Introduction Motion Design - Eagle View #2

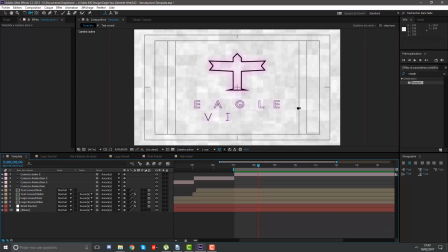36:22 après je trouve que comment dire les fonds avec les carrés là c'est pas hyper beau à voir du coup quand on passe à la caméra avec tout quand on passe à la caméra au dessus ça sera bien que les carrés disparaissent du coup on va
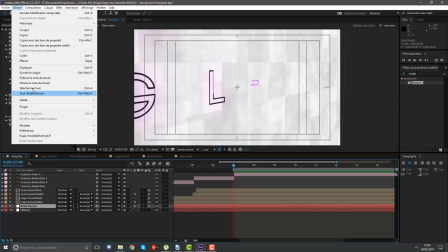36:37 bruit fractal édition scinder le calque
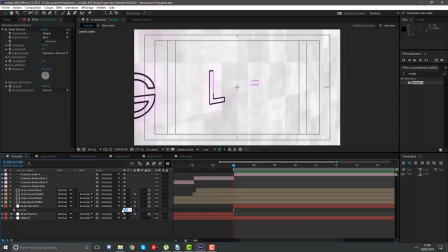36:42 voilà Et donc dans T on va mettre à On va mettre à combien ?
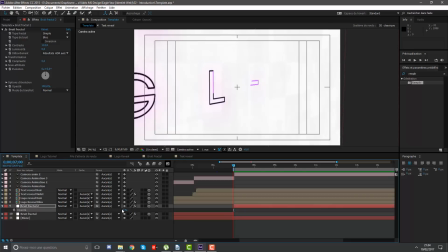36:47 5% ? Ah je me suis gouré en fait
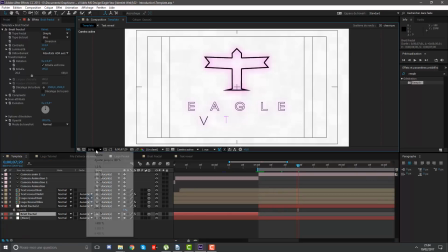36:58 Ah voilà ici c'est parfait Comme ça on voit pas trop les carrés je trouve C'est parfait c'est super cool Ok nickel
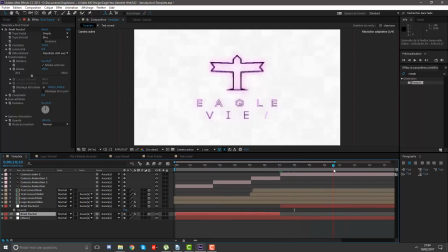37:06 Alors maintenant on va s'occuper du Comment ça s'appelle ?
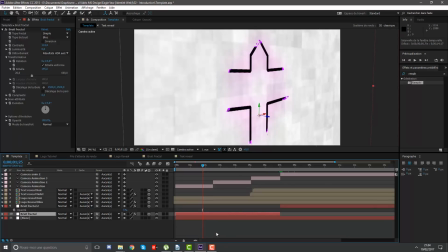37:11 Des looks Ouais Si c'est pay par où vous allez comprendre Après on va embellir ça Alors déjà pour donner un effet un petit peu cinématique un
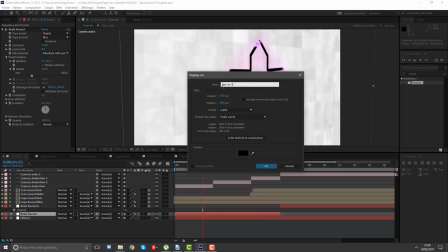37:19 peu plus sympa on va mettre des bandes noires donc on crée un nouveau solide on va les appeler les bandes
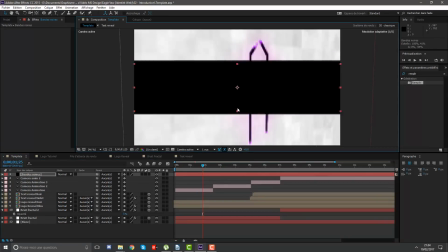37:27 on les met tout en haut voilà je vais les baisser un peu leur taille on
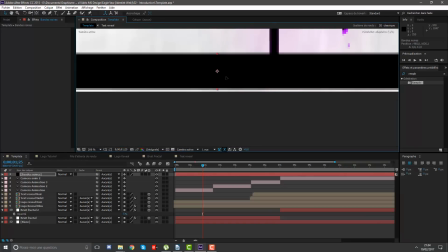37:33 en met une en bas une en haut je trouve que ça fait vachement plus classe parfait
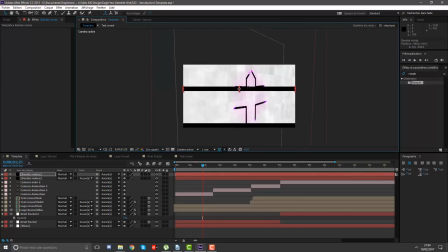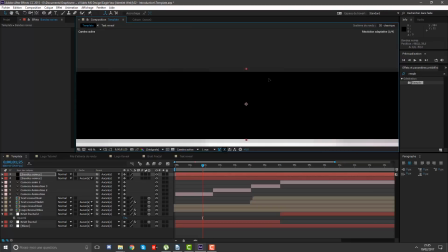37:46 nickel et
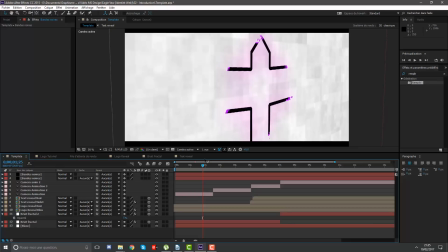37:51 ben c'est parfait dis donc voilà du coup on a notre beau logo avec des petites bandes ça fait un peu effet cinématique très très sympathique.
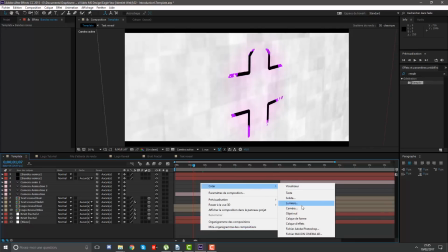37:59 Il y a beaucoup de tics là-dedans, mais c'est pas grave, on s'en fiche. Maintenant, on va créer un nouveau solide, un nouveau calque d'effets, et on va l'appeler Looks.
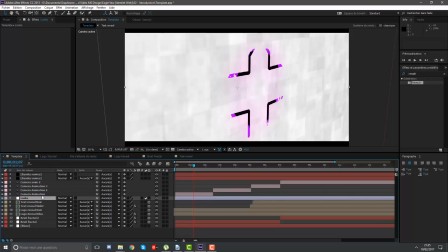38:07 Ça, c'est un plugin que je recommande pour toute personne qui utilise Adobe After Effects.
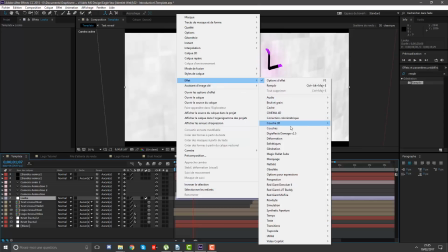38:13 Magic Bullet Looks. Alors, on va faire clic droit. Effets. Magic Bullet Suite, et c'est Magic Bullet Looks.
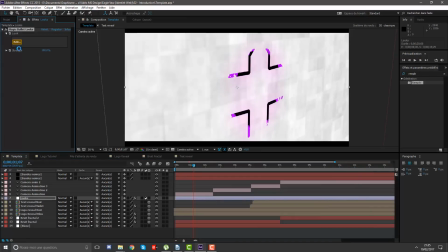38:20 C'est un plugin qui est hyper utile parce qu'il offre plein de possibilités.
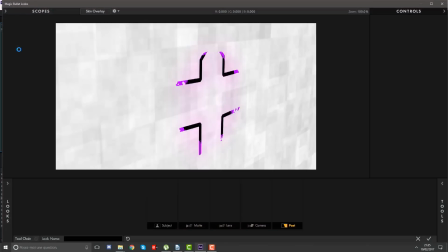38:26 En gros, c'est pour tout ce qui touche la colorimétrie alors désolé j'enlève ma veste, il fait un peu chaud dans la chambre patientez 30 secondes s'il vous plaît alors dans looks
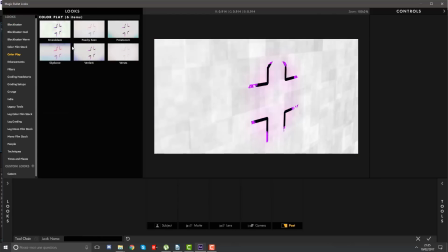38:37 ici on a plein de trucs qu'on peut sectionner pour faire plein d'effets hyper cool vous voyez vous pouvez mettre tout ce que vous voulez, alors il y a un truc que je mets souvent qui a son petit effet alors déjà
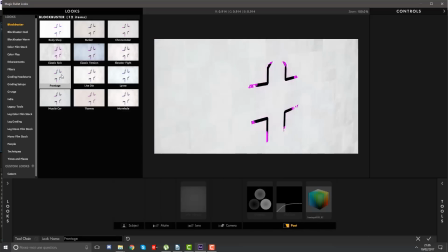38:49 je ne m'y connais pas énormément non plus en colorimétrie donc ce que je fais c'est que j'essaie d'en choisir un qui est plutôt sympathique visuellement
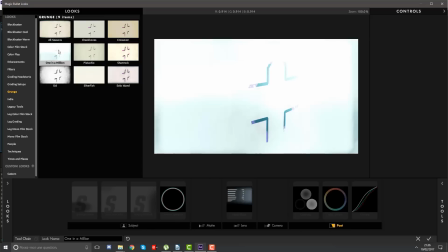38:56 et je vais modifier ensuite quelques effets qu'est ce qui serait cool
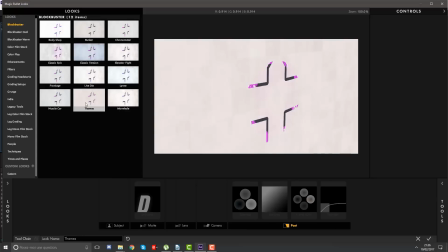39:01 c'est
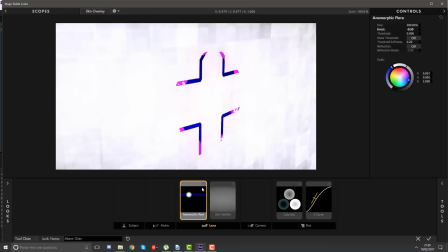39:11 un peu compliqué de me décider il y en a tellement on va prendre lui par exemple alors ça déjà je vais enlever ça fait trop lens vignettes ça on va en faire un tout seul donc
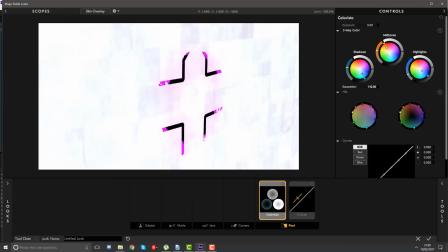39:20 on s'en fiche les courbes voilà colorista bon je vais baisser un petit peu les intensités je
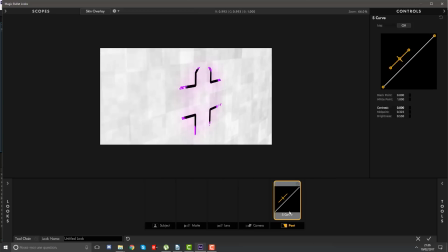39:31 trifouille un peu ouais bon en fait ça rend vraiment moche du qu'on va pas faire ça on va on va créer un look nous mêmes donc ici dans tools on va créer un truc on va utiliser film grain film grain voilà ça nous fait des espèces de petits grains je trouve ça
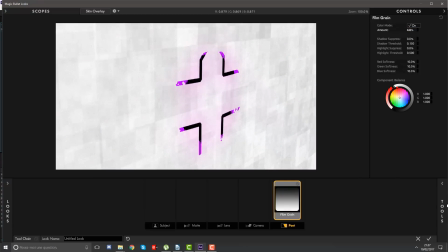39:45 assez cool je mets ça à 4% voilà 4% ensuite on va prendre lens lens vignette c'est
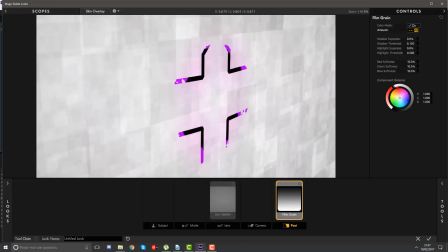39:53 pour faire en fait un effet une vignette autour bon je trouve par contre que le grain il y en a un peu trop du coup on va mettre à 3% voilà vous
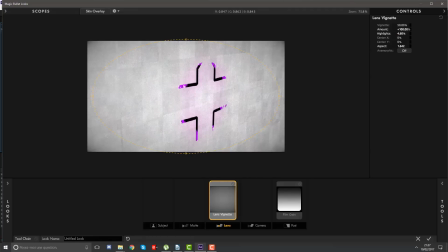40:03 voyez on peut mettre une vignette plus ou moins importante sur les côtés